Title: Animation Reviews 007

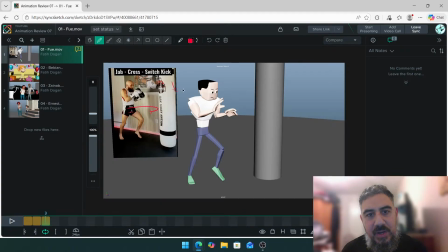So the hips are thrusting, so the hips are rotating. So that one frame down, one frame almost stopping, more rotation. What I'm seeing here is, you go down and diagonal. You go like this for one frame, there. And then the second frame, you continue that journey.
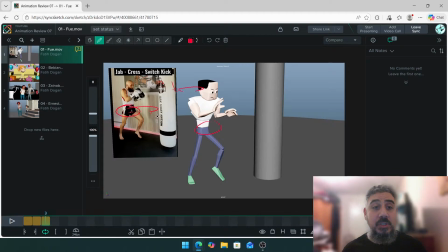The motions of like, should I say martial artists, or like athletes that are doing combat sport, it's a bit more jerky. So he'll come down, very linear, and then there'll be a very small motion forward.
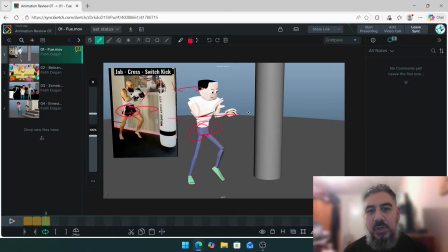So this is a little bit too smooth for me, so we don't move forward so much. Does that make sense? Cool, awesome. And look at the amount you're moving up here compared to the hips. he comes down, so this line over here, sorry, it's becoming very messy at the moment.
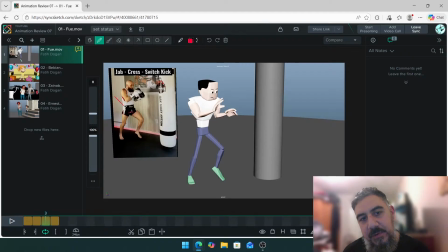Look at the amount he goes up. So he comes down fast, stays there, and he's going up like this, and then it shoots up. So your ups and downs and forwards and back needs to be, the easing needs to be very, very tight and then explode. What I'm seeing from yours is this. 1, 2, 3, 4, 5, like that.
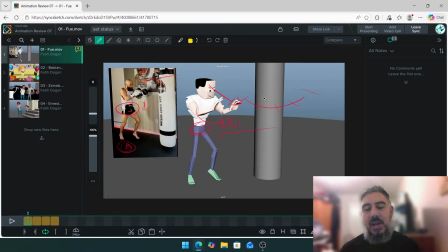Whereas his hips, which is driving the whole body, is doing that. You know, it's a little bit more, I wouldn't say smooth, like less smooth.
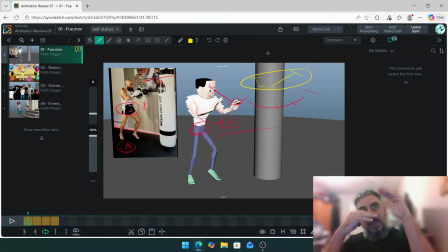I would say like the big spacing, tiny spacing, big spacing, it's a bit more sharp. So just to get that little sharpness. What's happening in the chat? You guys can communicate and ask me any questions. Like, you don't have to wait for your shot to show. You can just ask me questions like, hey Fatih, what did you mean by that?
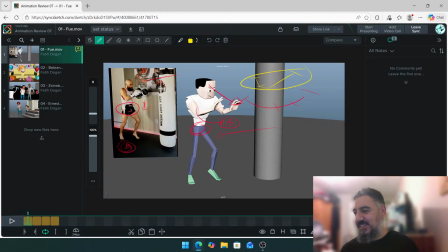And then I'll say, hey, it's Fu's turn. Just give him a chance. Let me see, hold on. When I see a message in the chat, this is what I do. That's me when I see a message in the chat, like, they're communicating. So feel free to ask me questions, guys.
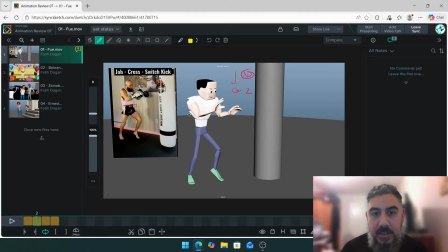Yeah, so what I'm seeing here is you're moving quite a bit. And we need to just like hold the spacing and compress it. Hold, hold, hold. Like if you look at this frame, the hips of the guy in the reference, it's almost like he's stopping in mid-air.
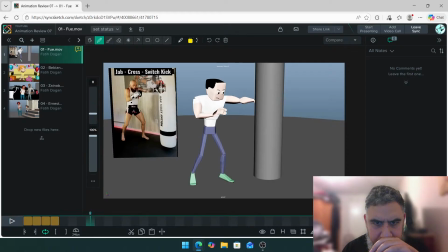And you're kind of there as well. Look at the amount this rotation happens on the hips. So the spacing needs to all of a sudden be sharp. And you are doing that, but look at this leg over here. Look how much it's moving.
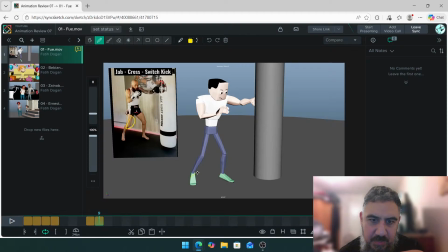So I think you benefit from like maybe a bit of a foot roll and rotate this, like using the knee controllers to rotate the hips, sorry, the leg. So it's a little bit more like this. Oh God, I can't draw. I've lost my ability to draw. Cool.
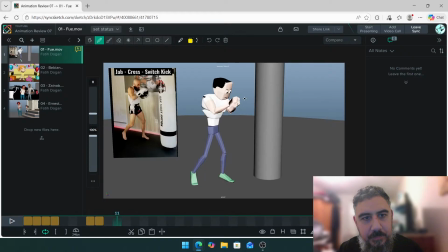Okay, that's awesome. So at this point, he's almost a side on. So I can still, you know, I think you can afford to rotate his whole body a bit more like this. Let me get a different color.
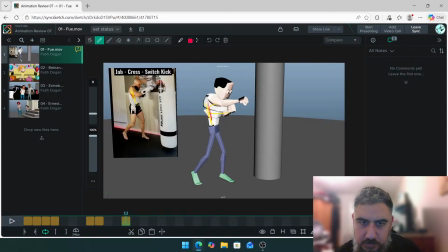Like that. Like, you know, really get that arm in there. Oh, so here's the thing. We really need to be careful for how much the hips rotate, the chest rotates, and the arm.
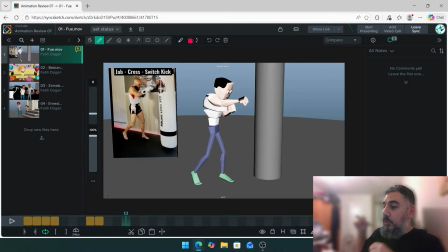Let me see where I am. There I am. I can see myself. Cool. So how much you thrust and go forward, that's really important with this. So if I was to look at his arms, he's doing this, whereas you're already straight. You remember what we spoke about, like getting out of that punch pose?
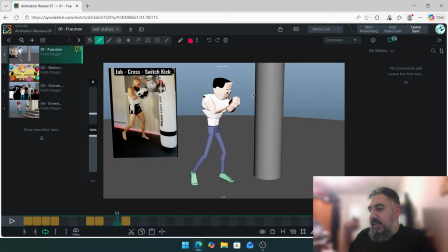So if your pose is here, like this arm, if it's there, and the next frame is there, and then the next one's there, it's going to feel really sharp. But you've got this, and then you've got that, and then you've got that.